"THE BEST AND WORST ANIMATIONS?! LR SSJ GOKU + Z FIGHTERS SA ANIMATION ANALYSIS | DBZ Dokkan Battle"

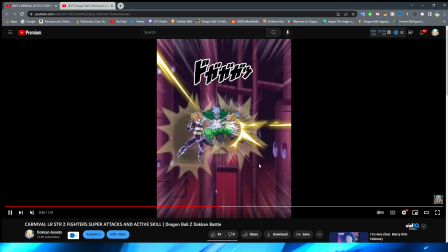It kind of reminds me, this might be a little bit of a sad comparison, but it kind of reminds me of the Dragon Ball Heroes promotional anime,
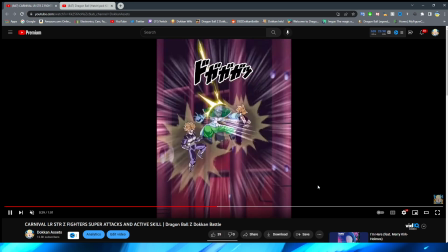when you have those sort of in-between scenes where the characters are just punching at each other rapidly. That's kind of what this reminds me of, to be honest with you.
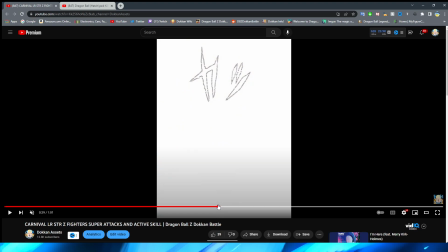We do have Piccolo come in, and I do have to say, this is probably the best part of this super attack so far.
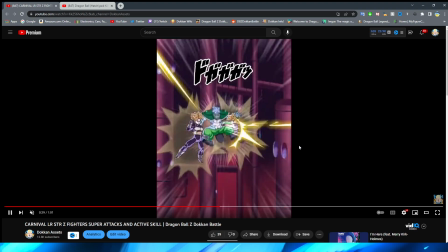This is definitely like, I think this part clears anything that's in the 12 key, if I'm being honest with you.
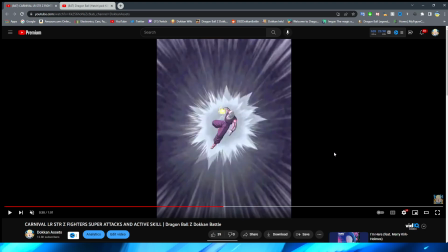This section of Piccolo coming through is awesome. So we have some very, very nice shading on him. You have him actually change poses here, which I think this rapid pose change works for the beginning of this.
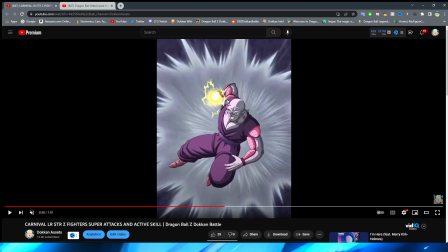You have him fly forward super quickly, very nice electricity effects in his palm.
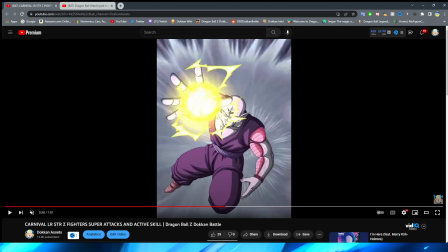And you have Piccolo turn here and open his hand. I do wish that there was a little bit of a different, like, motion here. He does change his hand and his leg a little bit, and obviously with him moving his hand forward, he gets a little bit more light on his face, which is well done because, again,
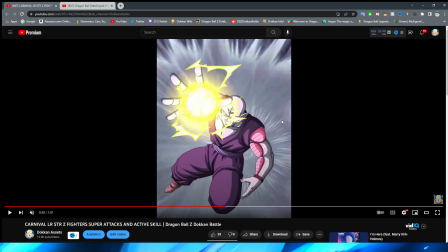at least it's actually right in front of him when it's supposed to be, and this section isn't lit up incorrectly.
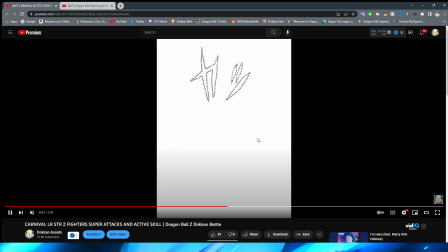And obviously Piccolo's face looks a little bit different here. But this section is very cool, and again, the lighting on Piccolo and the shading is just so good.
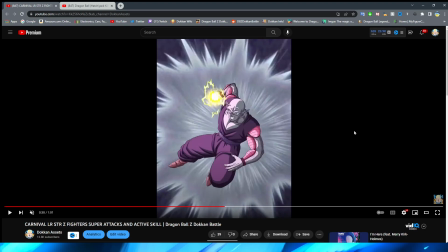So accurate to the original source material, which is awesome.
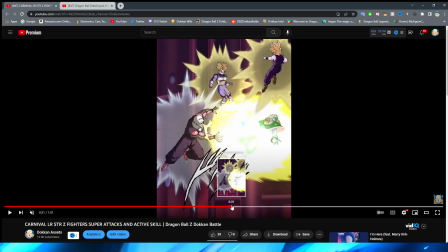The flash of white, which transitions into this, and again, like, you can see it's very high quality assets,
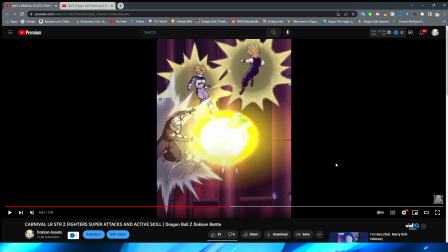but it's just these ones that look like these sort of lower story event assets. It's also weird, like the way that this whole scene is set up just feels a little bit awkward, to be honest with you.
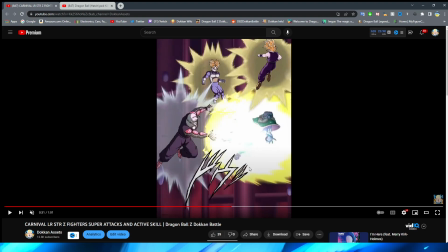But Piccolo obviously blasts, and the blast doesn't even look that crazy, to be honest with you. It looks like an older blast effect for Dokkan, to be honest with you.
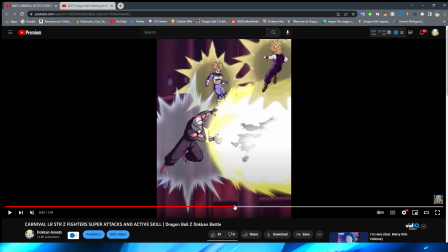But they do try and do the thing where the character sort of, I guess, absorbed into the key, I guess you would say. But it is at least good that they sort of fade it in, right?
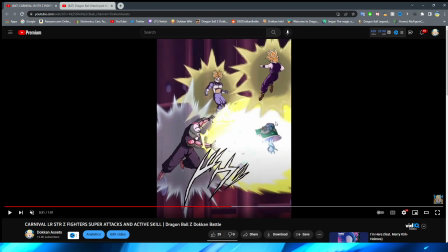Because you can see he's in like full color as he's getting blasted. But then they sort of cast the shadow on him as the key is sort of trying to flow over him.
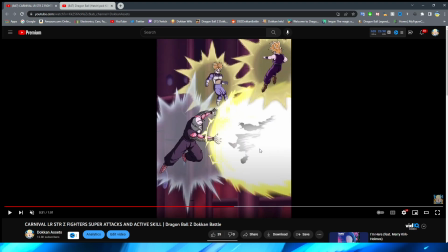It's just weird that he doesn't get completely enveloped, or he's just kind of still visible. And like also the fact that he's pulsating, I understand it's trying to be like the key is overwhelming him.
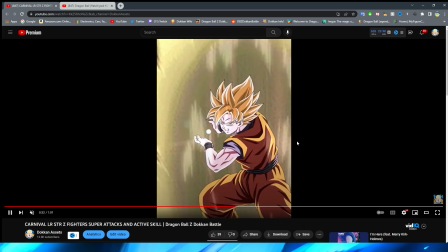But it's still a little bit strange for sure. We cut back to Goku doing the Kamehameha.
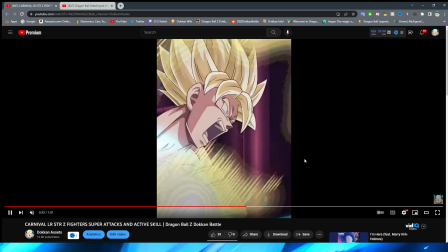And I definitely don't really have any complaints on the actual, like, wind-up.
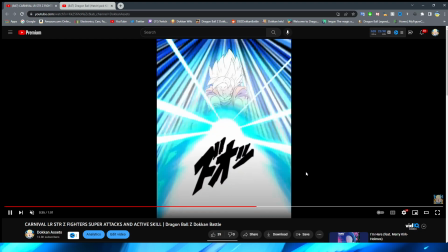And even this section, honestly, looks pretty good, if I'm being honest with you.
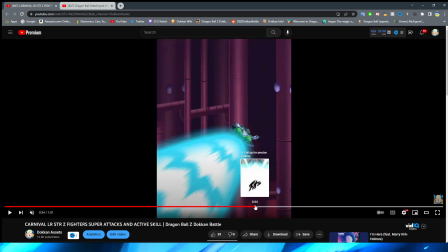I think this section is probably, you know, one of the better parts of this essay.
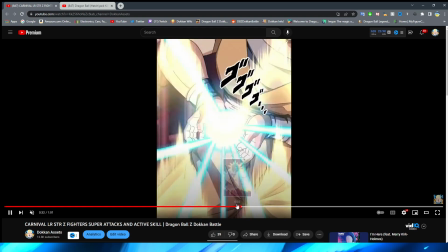This section right here, where he's charging the Kamehameha for the beginning section, it's okay.
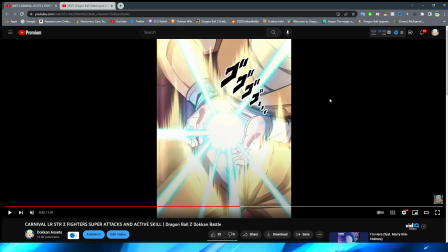Like, it's just pretty basic, to be honest with you. It's nothing crazy. This is a very cool angle, I will say, albeit kind of static feeling.
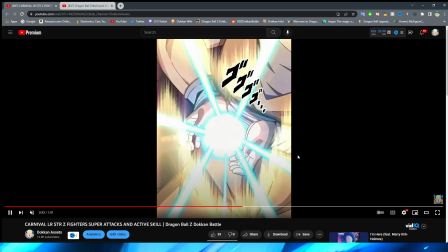Like, it feels very like you're stuck in place. Because I think it's just because it's like tilting on the same frame, essentially.
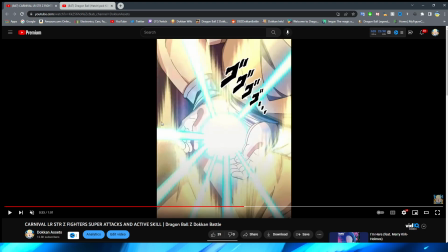Not like the same frame, but you know what I mean. Like the same pose, and obviously stuff is moving around it, so it's not paused.
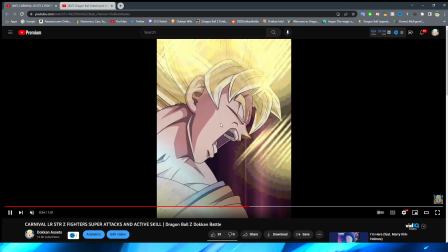But you understand what I'm trying to say. Menacing text, by the way. And I do like this, actually, where Goku is kind of screaming here.
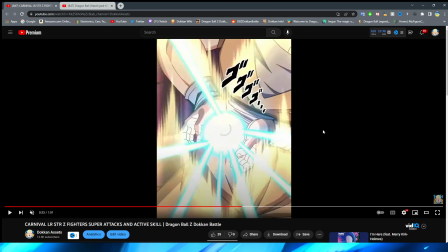And it's interesting because they do have this rapid pose change with Goku.
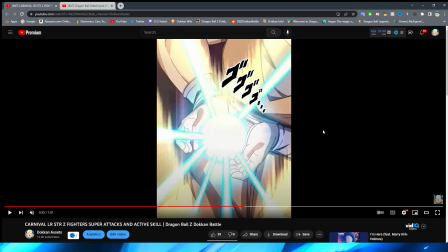It's weird because
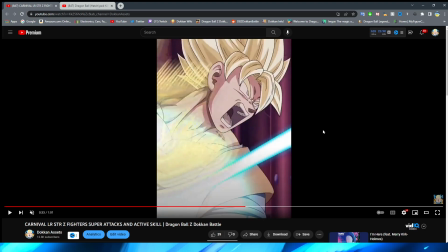you have this expression, right, where it pans up to him, but they have this, like, shake on the screen, and you can see it's a little bit of a turn.
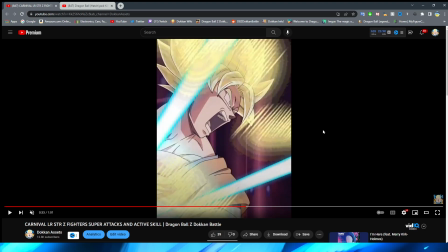It's a little bit of a different angle, right? And then they have this sort of big shake again, right?
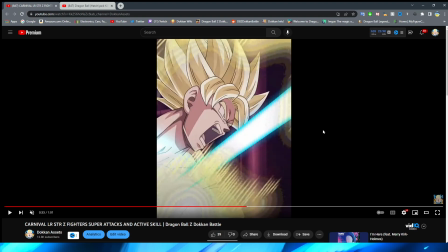Goku's mouth does look a little bit too large, if I'm being honest with you. But they have this big shake here again.
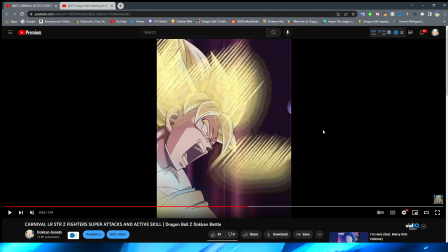It's going to happen in a second, I promise. It's so weird that they go so far out, too.
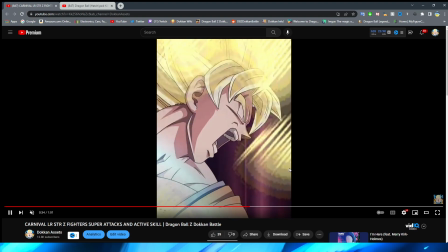There we go, right? It shakes again, and then you're kind of at this angle. It's weird because it is just like switching it up super quickly like that.
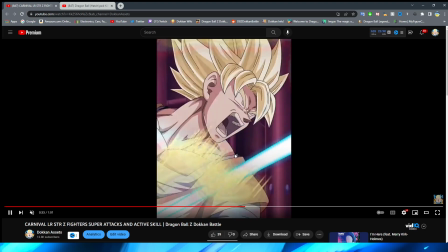Like, you would think that this pose change should not look as good, but I think it's just because they have these,
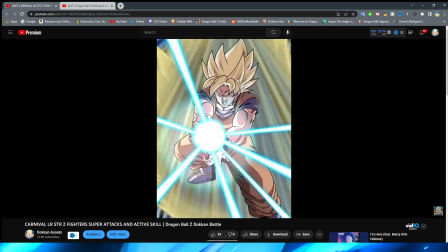like, boom effects I think it kind of masks it, excuse me, makes it work really well.
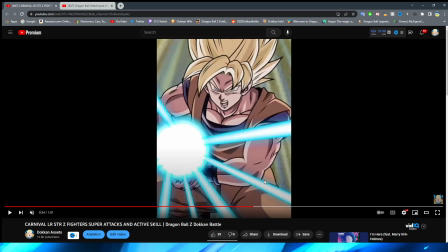This section is pretty cool. The style of this is very interesting to me. Like, this almost feels like Buchigiri match with the way that this looks.
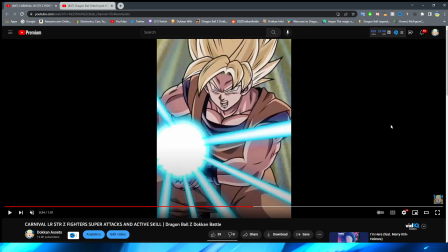Like, the way that it's shaded and the just, like, look of it, the consistency of the black lines of the outline kind of reminds me of Buchigiri a lot.
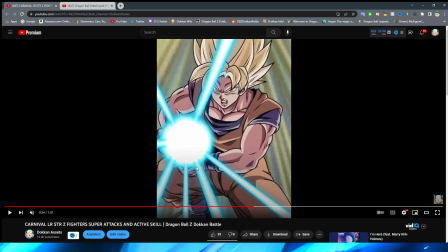Also weird that the Kamehameha is outside of his hands, right? They do this a lot for animations that sometimes don't age as well. Ones that I feel like a little bit lesser animations where Kamehameha isn't layered properly. Like, obviously this hand should be over it, right? Not under it.
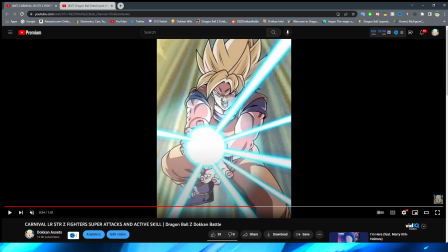But I know that they do that because obviously it's going to change so quickly to this that most people probably wouldn't notice it anyway. But even so, like, his fingers should still be over it there, right? Or at least, like, above it. But this does look pretty cool, right? I definitely like the style of this a lot. And obviously it backs up.
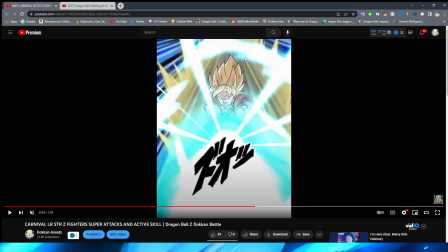And even though it is just a PNG, I think it works fine for this. And I do like the blue sort of anime lines in the background.
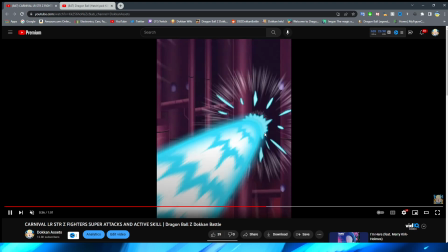I think those do work well. The Kamehameha also looks really good. And it looks good here too. And obviously it blasts into the enemy.
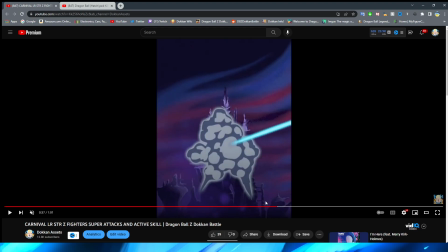And you have this very nice explosion, actually, by the way. I do really like can't forget to mention this, the little like gleam effect right there. The little rainbow. Swing! That's pretty sick. Definitely very cool that they can do that with PNGs. And you actually see the Kamehameha beam fly out and dissipate, which is very nice. I like that a lot for sure.
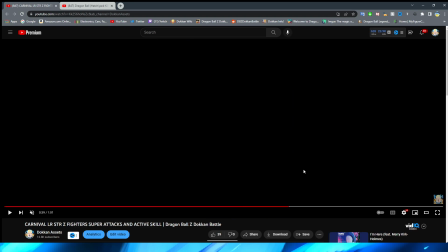So yeah, definitely the 18 key has some stuff that's a lot nicer than the 12 key. But I think overall it still feels kind of old. Excuse me, hydrate or dihydrate with a lot of the aspects of it. But we get to the active skill, ladies and gentlemen.
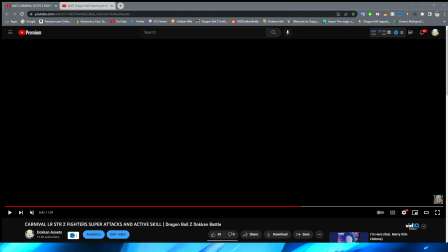They popped off. They popped off hard, bro.
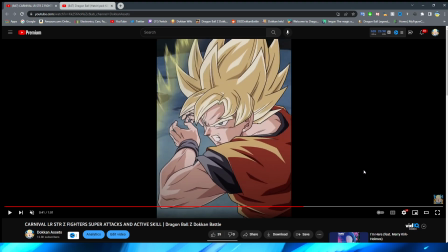First of all, very nice shot of Goku in the beginning here. Obviously, putting his hands together, right? The key looks good. The lighting looks good. The aura looks good, right? What I meant to say by the key was this part of the key looks really cool.
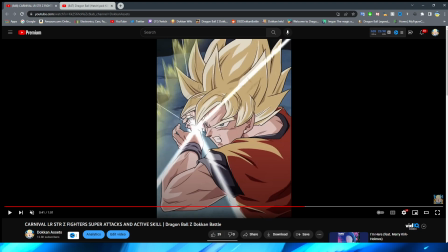It's kind of weird that it forms right here, but I guess that is kind of in between his hands right there.
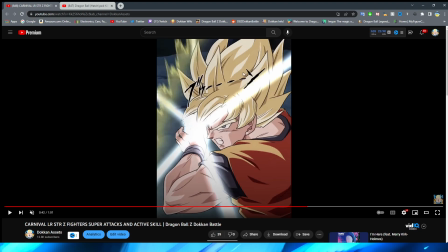This is really nice with this little light beam sort of beginning to form the Kamehameha.
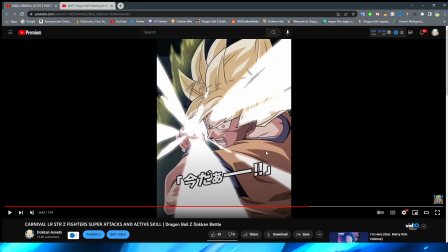I will say, it is a little bit weird that his face transitions so quickly like this.
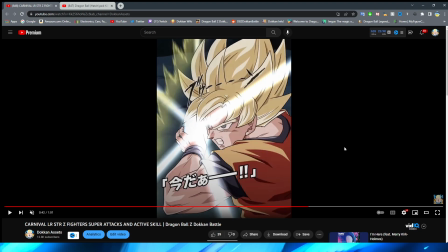Like, this is literally one frame. And I don't think I would have as much of a problem with this if it wasn't for the entire colors changing, right? Like, look at the orange colors here, and now look how washed out they are comparatively. So it looks like someone turned down the saturation on this real quick.
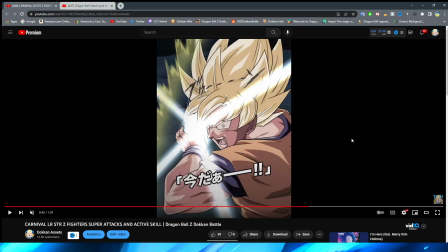So it's just kind of weird that it immediately goes from that to that. However, once we're in this section, oh, baby.
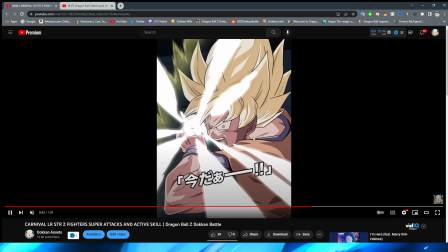Goku's face looks really good here. I love the expression.
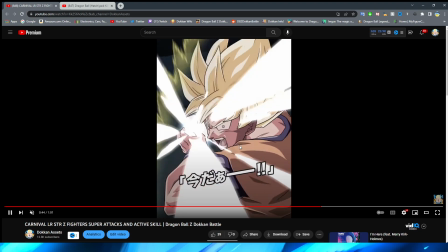The effects on the Kamehameha are so good.
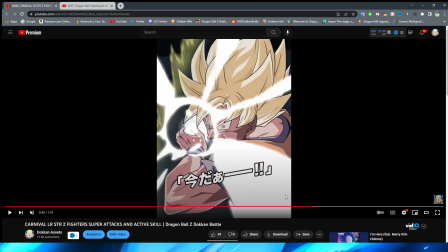Look at the effects on this, bro. I need to let this play so you can see it. Look at that. Oh my gosh, it looks so good.
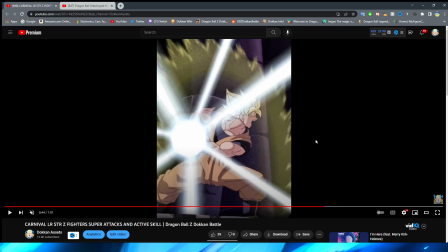So cool, dude. And then the next section, the rotoscoping is crazy. If you're unfamiliar, rotoscoping is when they take 2D assets and 2D images and make it look like it's in 3D.
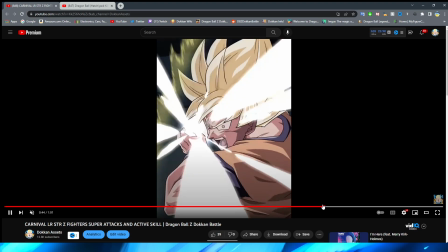Bro, this straight up looks like a 3D model in the way that that looks.
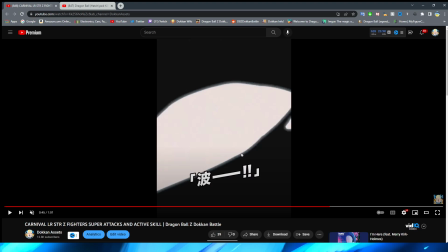I am blown away. What happened to this unit, bro?
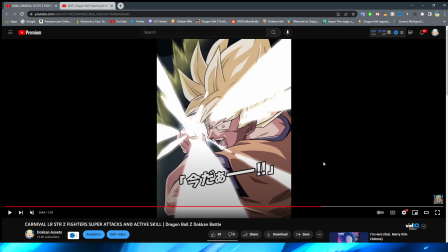Why was the budget so high for the active skill and the essays were so stinky?
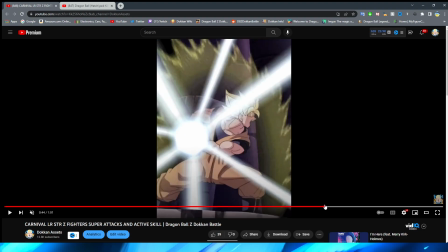I don't understand. The first couple seconds of this, like, just blow away everything from the super attacks. It's so crazy. So this rotoscoping looks really good. The colors here are perfect.
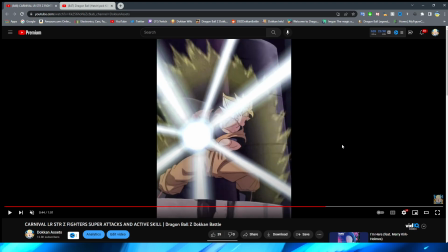This basically looks like it was ripped right out of the anime, to be honest with you. Even the background, the way the background moves just looks so perfect.
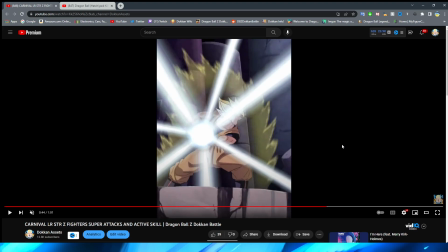The way that the background is drawn looks like it's just ripped right out of the anime. It looks amazing.
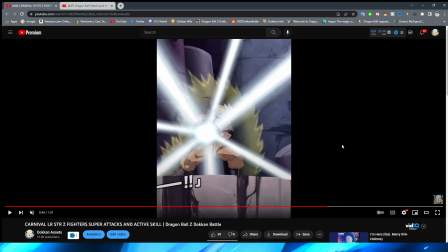It's so good.